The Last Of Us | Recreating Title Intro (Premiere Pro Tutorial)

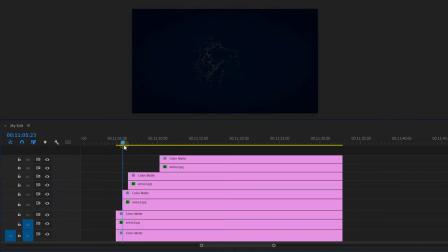I also added another one with a white layer just to give it more movement towards the end. With every duplicate, make sure to adjust the track matte and also offset the layers. Then when done, select everything, right click and choose nest. Call it veins, for example, and click OK. Fantastic. Next, we're going to add a text overlay.
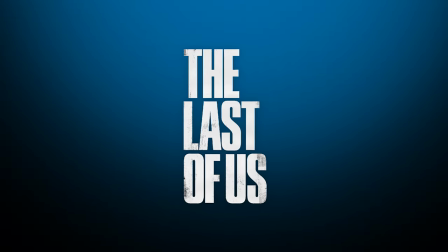You can find a PNG logo on the internet, but you can also use a custom text or whatever you like.
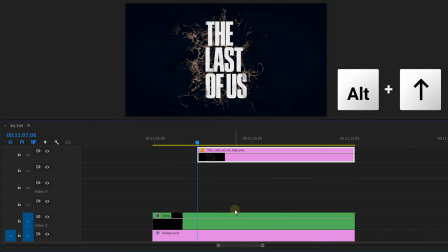Move it three tracks up by using Alt and arrow up on your keyboard. Then duplicate the veins nested sequence three times.
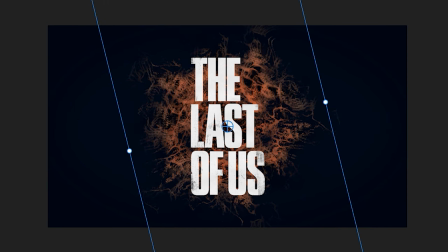You want to randomly rotate each vein to offset them a little bit, so it takes up more space and really gets behind the text.
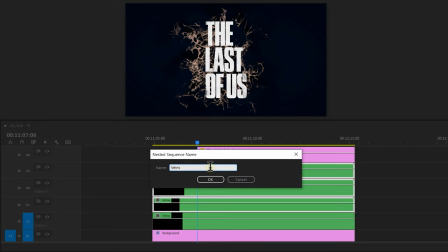Then select all those duplicates duplicates and nest them again, putting them in a group. I know there's a lot of nesting going on in here today, but it is worth it.
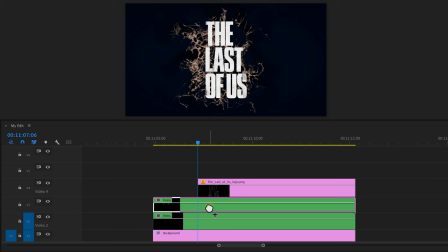Find the track mat effect and drag it onto the nested sequence again. Then set the mat to the track of the text logo.
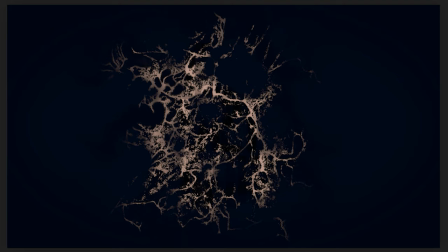Now the letters are barely visible. We need to fix this, otherwise Ben is gonna be disappointed in me.
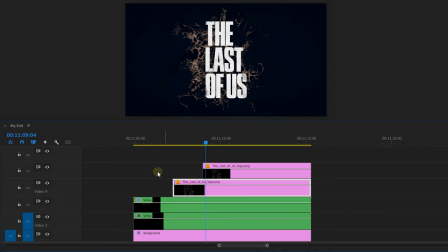Maybe I can duplicate the text logo and trim it a little bit shorter. In the effects library, find the cross dissolve transition and drag it onto the logo. Or you can use the shortcut Ctrl D, which is faster. Now select the logos with the nested sequence and nest it again.
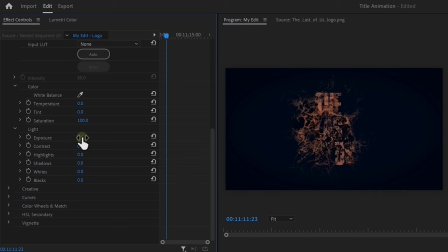This is the last nesting, guys, I promise. Now maybe we can increase the exposure just a little bit to make the logo more visible.
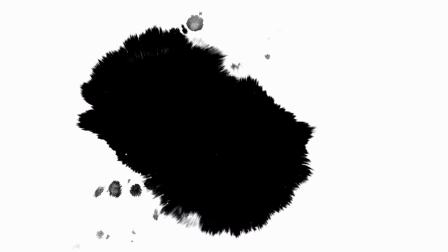I also found a stock clip of ink splashes, which I'm gonna need.
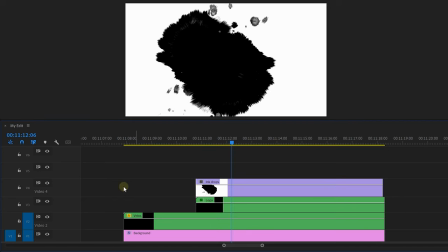Drag it above the nested sequence and again go to the effects library and drag the track mat key onto the nested sequence.
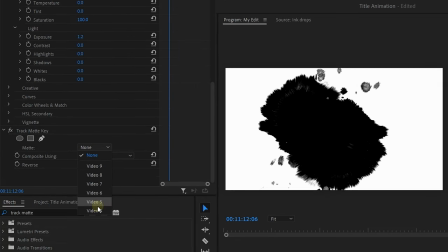Then set the mat to the ink drop and the composite to matte luma.
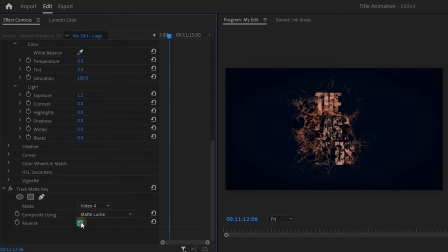Also reverse the track mat key, and that's going to beautifully reveal the text. All right, hang on guys, we're almost there. To make the text pop a little bit more from the background, find the VR chromatic aberrations effect. Drop it onto the clip and set the reds to 0.5 somewhere. Make sure the green and the blue are set to 0. We want this to be very, very subtle. Now there's still one thing missing though, Gaussian blur.
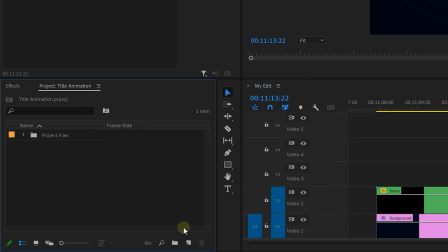And I promise no more nesting, so we're gonna do it a little bit different. Click the new item button and choose adjustment layer.
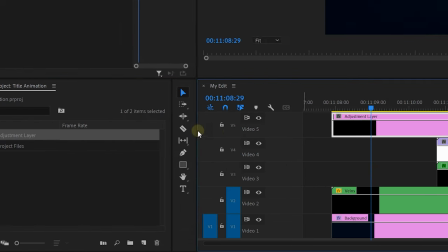Drag it on top of the video. Now in the effects library, find the Gaussian blur and drag it onto the adjustment layer.
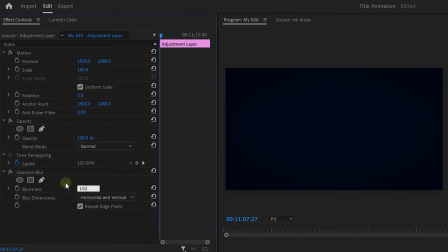Then go to the effects controls, move to the first frame of the clip and increase the blurriness. Set a keyframe, move a little bit further in time and now set it to 0. Now remember when I downloaded the water sound effect and the dark music from audio? Well, the water doesn't really sound like slime just yet.
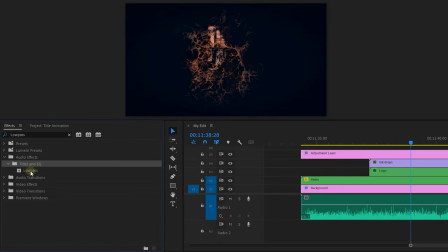To fix that, find the low pass filter in the effects browser and drag it onto the sound clip.
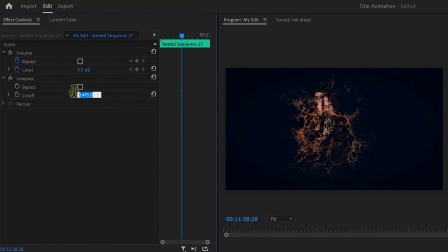Now the more you decrease this, the more high frequencies will be cut off. That's why it's called low pass. Now what you want to do is animate the cutoff with the keyframes to make it go back and forward a little bit, so that way the slime sound is more organic. And now let's put the dark guitar underneath the video and let's check out the end result.
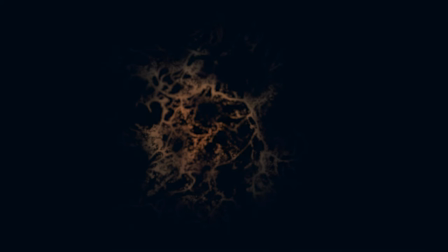Yeah, I hope you guys enjoyed this video, and Ben, I hope you're proud of me as well. But guys, as you saw, while making animations, your timeline can become a mess very quickly. Now, to make sure everything stays clean and organized, check out the video here on my left in which I share an amazing workflow technique you probably haven't heard about before. Thank you for watching, guys, and as always, stay creative.